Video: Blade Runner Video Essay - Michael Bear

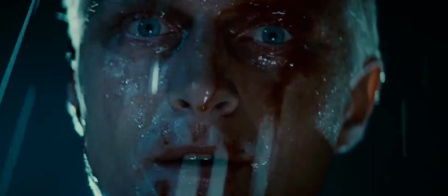0:13 Quite an experience to live in fear, isn't it?
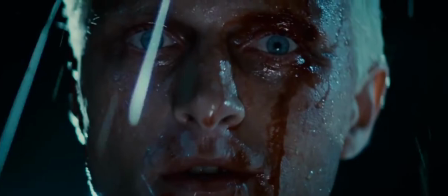0:18 That's what it is to be a slave.
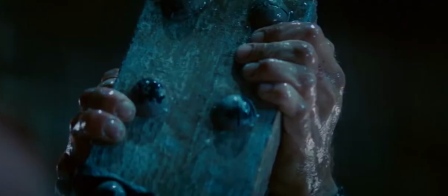0:21 Without any context, you might think that the person standing low with the man dangling from a building is the main antagonist of this film.
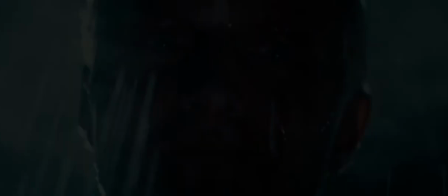0:28 In reality, this is exactly what director Ridley Scott wants you to believe. In this film, Blade Runner, Ridley Scott uses many techniques to change the narrative of the film and make the viewer question which characters are the most humane.
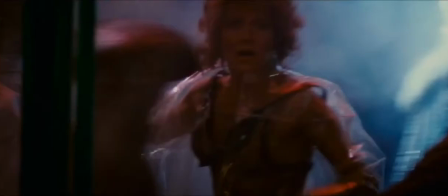0:40 The plot revolves around Rick Deckard played by Harrison Ford. His task is to find and kill four escaped replicants.
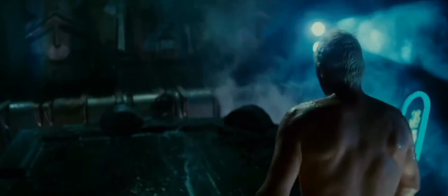0:47 A replicant is a human-like android that is far superior in strength and speed to humans.
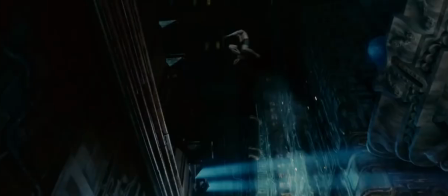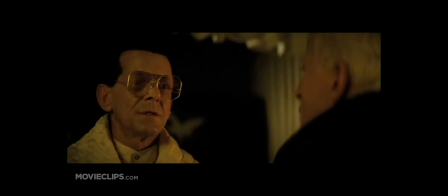0:58 Roy Batty shown here is portrayed as the main antagonist for most of the film. He is the leader of the escaped replicants and ventures to find Dr. Tyrell, his creator.
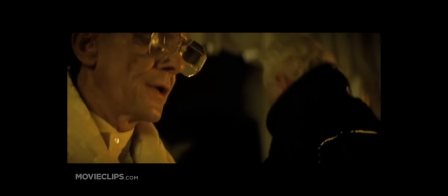1:07 His main goal throughout the film is to find a way to bypass his four-year life cycle.
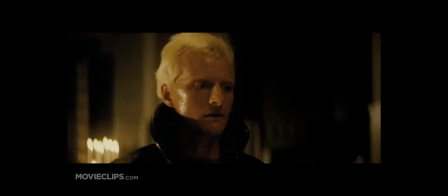1:12 When Dr. Tyrell tells him there is no possible way for him to obtain any more time, Roy murders him.
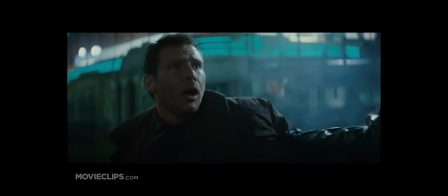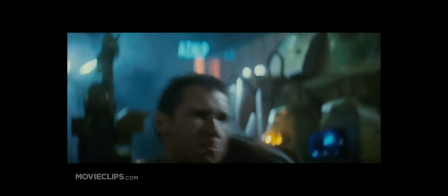1:22 Scott's use of dark imagery and intense close-ups makes us believe that Roy and the replicants are true villains.
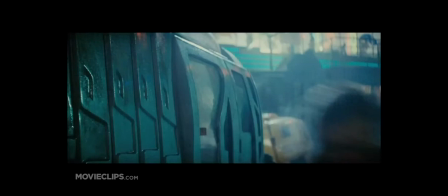1:28 This gives the viewer the idea that Deckard is doing the right thing by eliminating these replicants forever.
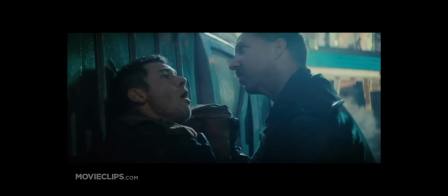1:34 Here we see Deckard being detained by a replicant. The replicant wants to know how much time he has left to live, but the viewer is focused on Deckard's actions.
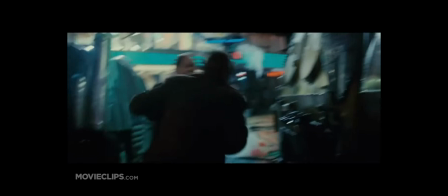1:42 Scott makes us believe that Deckard has no other choice but to eliminate these androids, making it seem like they can't be reasoned with.
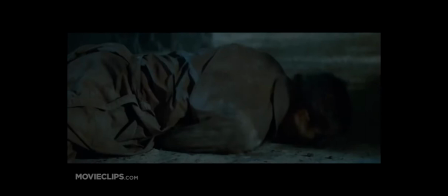1:50 In this scene, Deckard finds the location of his last two targets. He finds and eliminates his third replicant, who happens to be Roy's wife, while Roy is away.
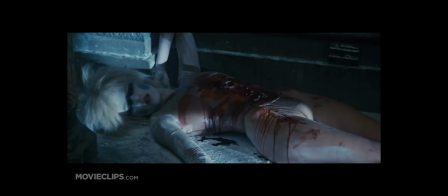2:01 Shortly after, Roy returns to his temporary home, only to find his wife murdered and Deckard's still in the hunt to kill him.
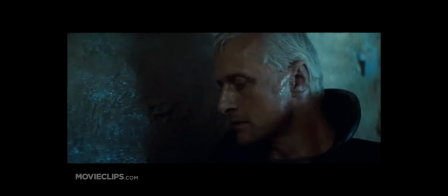2:08 A close-up on Roy's face reveals that he is feeling human-like emotions that people were told Replicants do not feel.
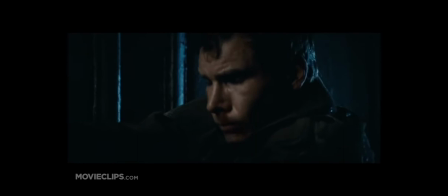2:15 After Roy embraces his wife for the last time, he knows Deckard will not stop until Roy is dead.
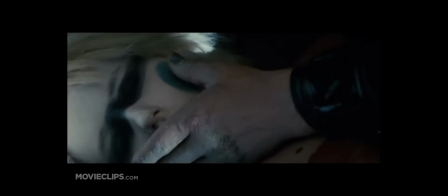2:21 This turns into a game of cat and mouse, as both try to outlast the other.
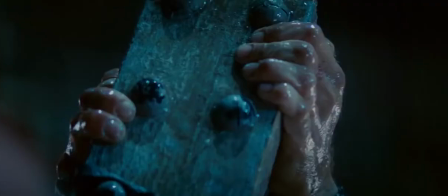2:28 Eventually, Roy gets the better of Deckard and leaves him hanging onto the edge of a building for dear life.
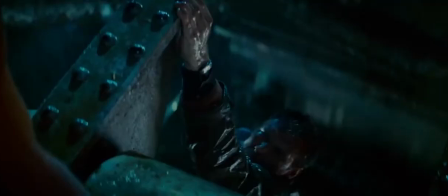2:34 But instead of forcing him to his death, Roy pulls him from the edge of the building, saving his life.
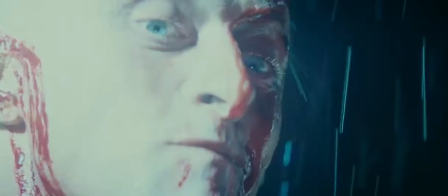2:39 Scott uses high angle shots to make Roy look like the more dominant figure in this scene. As he pulls him to safety, Deckard does not know what to think.
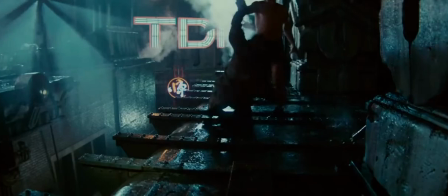2:48 An android who he's relentlessly tried to kill has just saved his life.
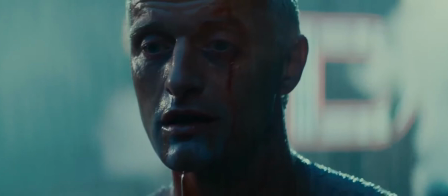2:52 Even though Roy has just witnessed Deckard kill the one person he loved most, he has learned that life is too valuable to be taken away from anyone, and that as long as Deckard is living,
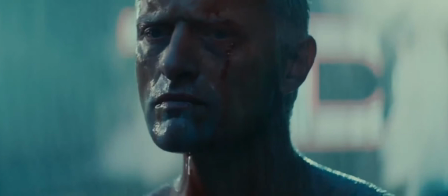3:02 Roy does not have the right to take his life from him. This is the first time in the film that Deckard shows true human-like qualities.
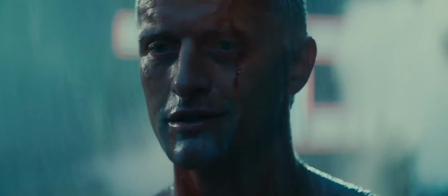3:08 Scott makes sure to not get too many close-up shots of Deckard to make the final scene
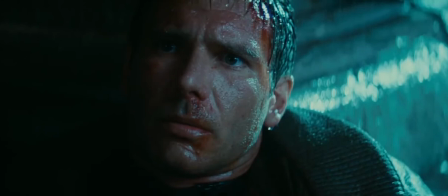3:12 extremely powerful and light is shown for the first time in the film symbolizing a change in Deckard. Roy reaches the end of his four-year life cycle and dies in front of Deckard proving him he was more than just a robot.
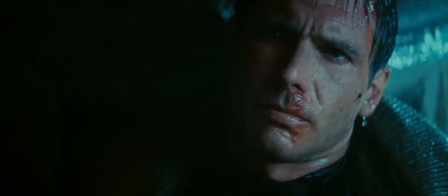3:24 Ridley Scott has changed the entire narrative of this film with one scene by proving that replicants can feel emotions the same way that humans can maybe better